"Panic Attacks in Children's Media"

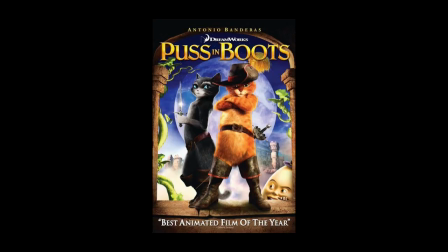737s
The movie was deeply mid and very forgettable.
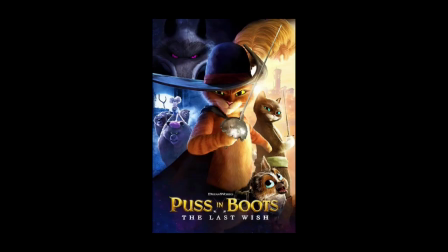741s
Over a full decade later, they came out with a sequel entitled Puss in Boots: The Last Wish, a beautiful masterpiece of a film with some of the most impressive animation of the CG era,
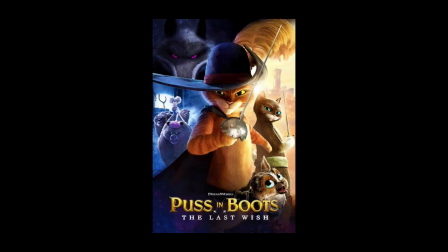754s
rivaled only by Across the Spider-Verse, and a very poignant movie about pride, trust, and mortality. I don't know what the DreamWorks writers snort whenever they write these sequels, but please, keep snorting it, guys.
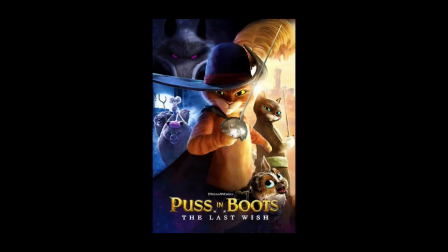768s
Anyways, it is in this film that we find our third example for this video. Puss in Boots, who I'm just going to call Boots for the sake of brevity,
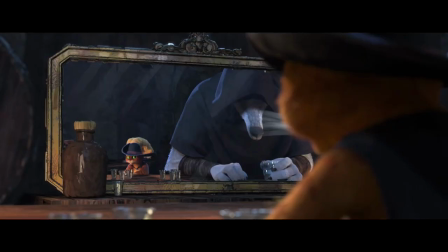776s
is sitting in a bar enjoying a glass of milk when he first meets the wolf, who initially introduces himself to be a bounty hunter.
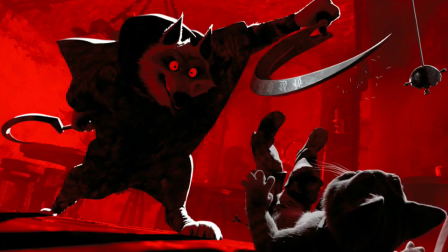785s
They have a short battle, and then, for the first time in his life, Boots gets scratched by his opponent, and this absolutely breaks him.
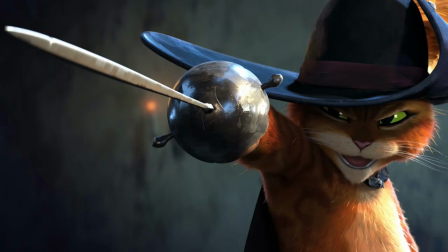794s
He's always thought of himself as invincible. After all, he's an amazing fighter, and, more notably, cats have 9 lives, but as it turns out,
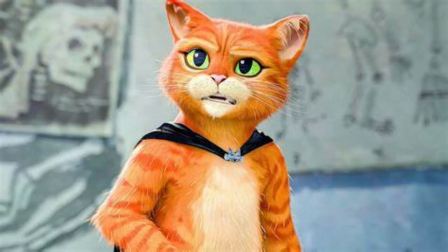804s
he's been taking those for granted, and now he's on his last life, face to face with the concept that he could actually properly die.
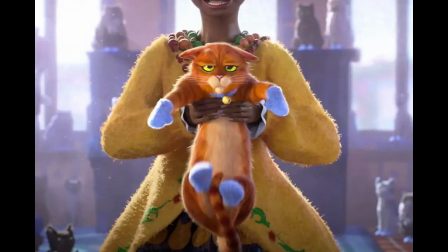812s
This scares him so badly that he goes straight into retirement, mourning the loss of who he once was and resigning himself to life as a miserable house cat, something which he absolutely hates but is too scared and depressed to break free from.
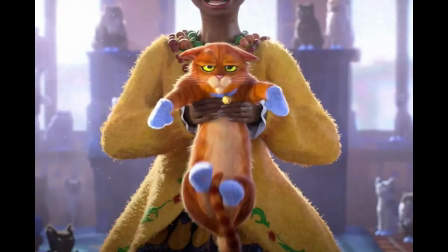830s
After all, it seems like this is what is best for him. He should be gentle with this life of his, now that he only has one.
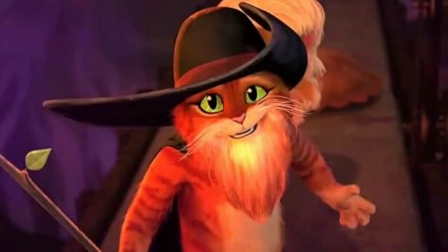838s
Long story short, he eventually takes back up the name of the myth, the legend, Puss in Boots,
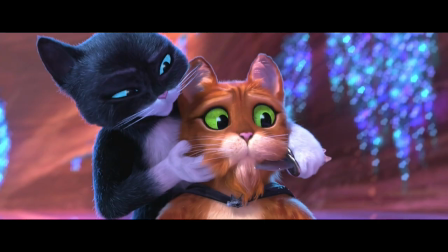843s
and begins to go on an adventure, accompanied by his love interest, a badass lady cat by the name of Kitty Softpaws,
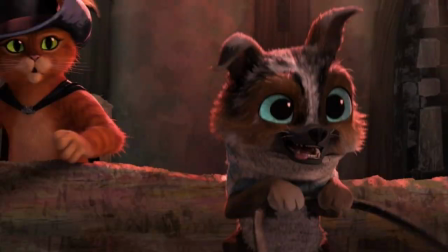850s
and a cheery dog named Perito, who has dreams of becoming a therapy dog.
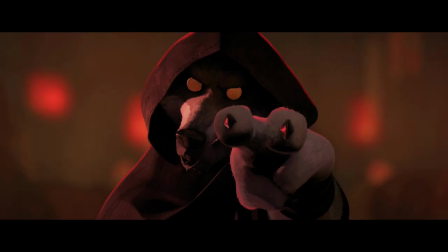855s
While they are on this adventure, he keeps being haunted by the vision of the wolf. In fact, it's not entirely clear how many of these sightings are real, or just his imagination, but nonetheless, they're very real to him, and this eventually leads to the scene we're here to talk about.
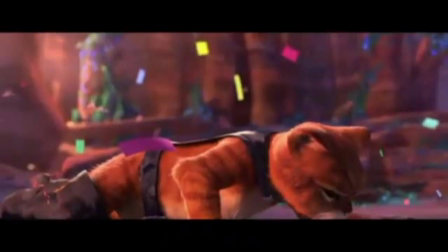874s
In the midst of a battle, all the sound cuts out except for a high-pitched tinnitus-type noise, a very direct representation of how anxiety and panic attacks can affect hearing for some people. And the wolf appears once more.
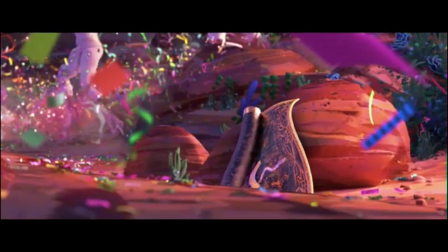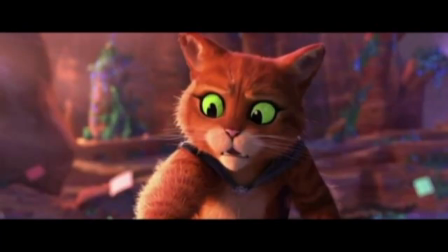896s
All of Boots' fur stands up, and he goes with the flight response,
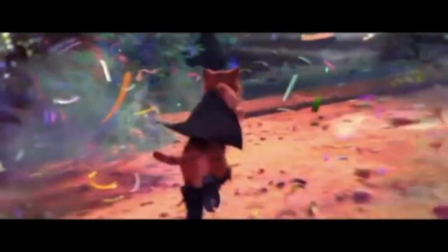902s
bolting away from everyone else in an attempt to outrun the wolf that he's sure is following him.
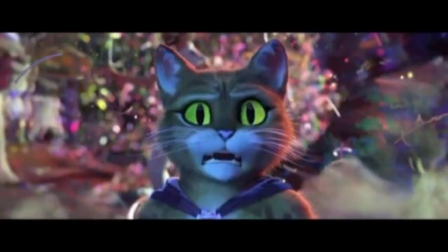908s
His expression is very clearly one of fear, and as he's running, there's a sort of
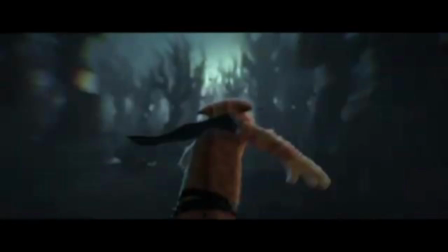914s
VHS blur effect to all of his surroundings, again, to communicate how he's feeling in a direct visual way.
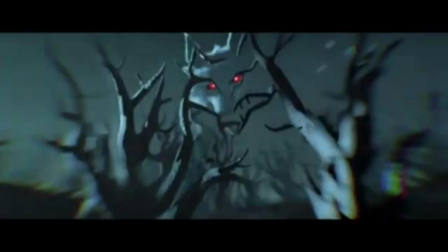921s
We also see him getting these little flashes of the wolf in different places, implying that this may even be a sort of PTSD episode as opposed to just a regular panic attack.
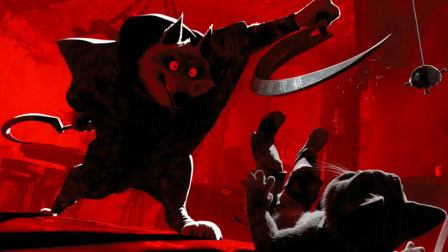933s
After all, his initial encounter with the wolf was definitely traumatizing to him, so it makes sense.
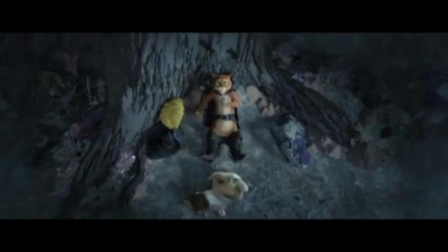940s
Perito eventually finds him lying against a tree, hyperventilating as a heartbeat is heard over the rest of the audio. When Perito speaks, his voice is muffled and Boots doesn't even look at him.
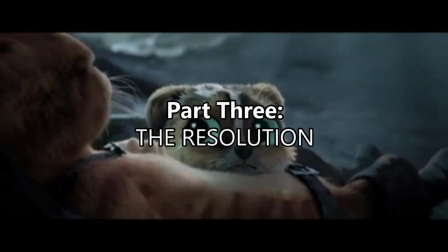952s Puss, what's wrong?
Boots doesn't start to calm down until Perito, who, again, dreams of being a therapy dog, rests his head on Boots' stomach to help ground him.
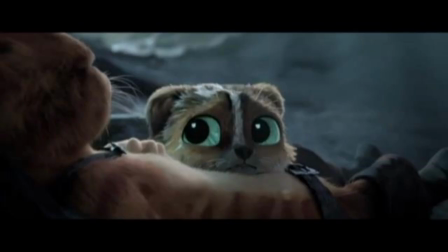965s
After this, Boots just pats the dog's head and we watch in real time as his panic attack ends.